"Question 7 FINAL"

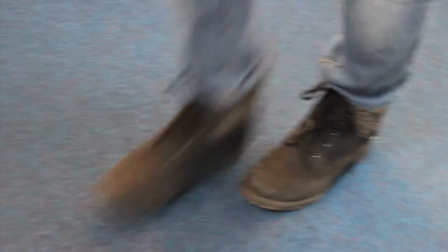Look back at your preliminary task. What do you feel you have learnt in the progression from it to the full product?
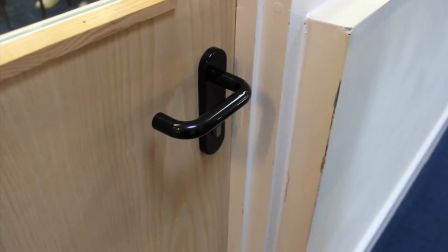At the start of our moving image coursework, we did a preliminary task. We made a short scene with 2 characters.
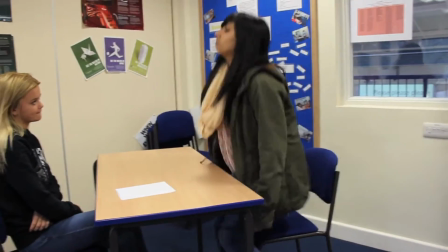It was under a minute long and included a small variety of different camera shots and angles.
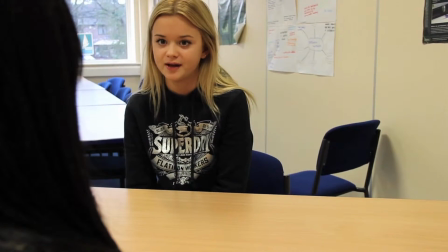The storyline was basic and didn't really reflect much of the elements that need to be taken into consideration when making a film opening, such as mise-en-scène, casting, and location. When making our final product of a 2-minute film opening, we developed our skills and ideas.
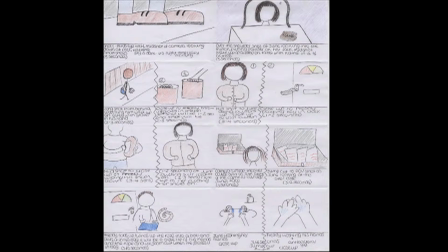We did this by using various methods to process our thoughts and get a structured idea of how we wanted our final product to look.
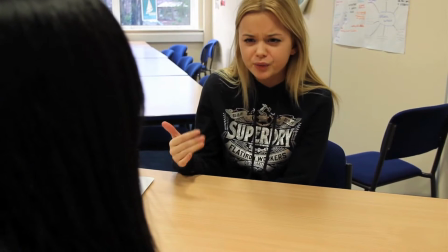We made an animatronic storyboard which conveyed a draft of how our piece would be ordered when we filmed.
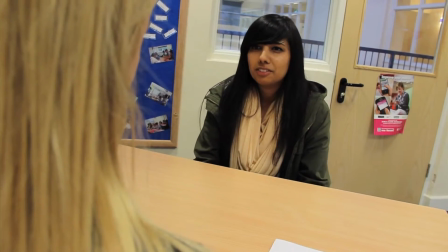In our preliminary task, we used a camcorder which didn't display a very high quality. However, throughout the making of our final piece, we used a high-definition camera that displayed a better quality. Additionally, we took a lot more consideration into the mise-en-scène, storyline, target audience, genre, and camera shots and angles.
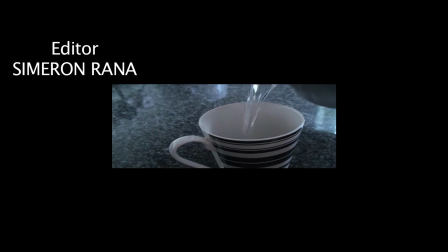This enabled us to make a film opening that conveyed more of a professional outlook on the film industry.
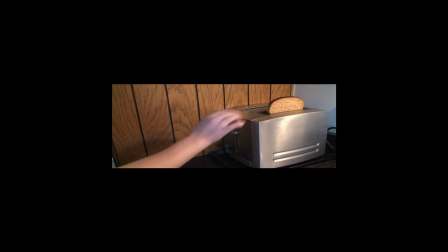In regards to sound and editing, we chose to include a soundtrack as we thought it would make the genre more evident.
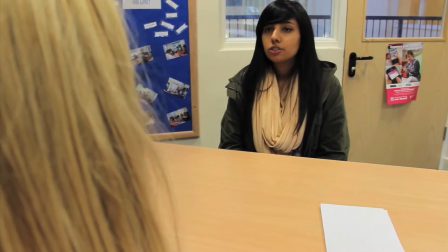It also makes the piece flow a lot better. In our preliminary task, we had a lot of dialogue.
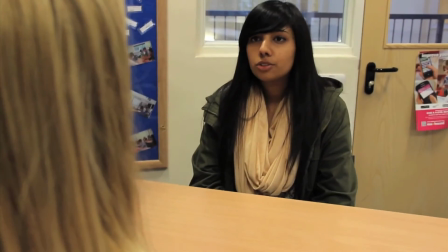We chose not to do this in our opening as we felt it was very hard to portray enough of the storyline without giving too much away with dialogue.
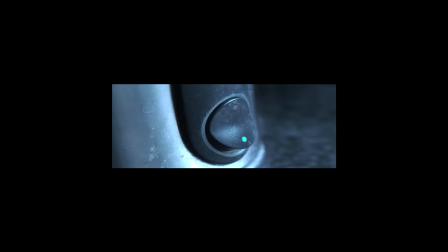Additionally, we muted out most of the sound in our film and learnt a lot more about transitions when editing our film opening.
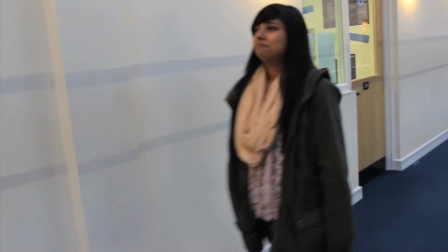Our preliminary task contained many sharp jump cuts. However, with no soundtrack and a basic storyline, it made the piece look messy. We chose to include mostly jump cuts because our piece was quite fast-paced and it fitted with the genre and soundtrack used within our piece.
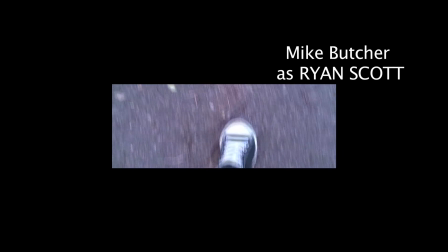It also made our piece flow more. We used a lot more fades to make the cuts from scene to scene smoother.
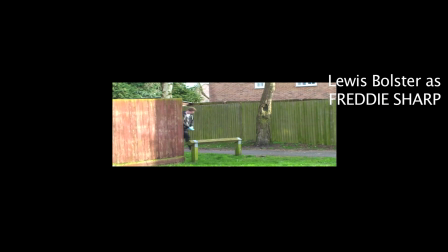We also learnt how to put credits over the top of scenes.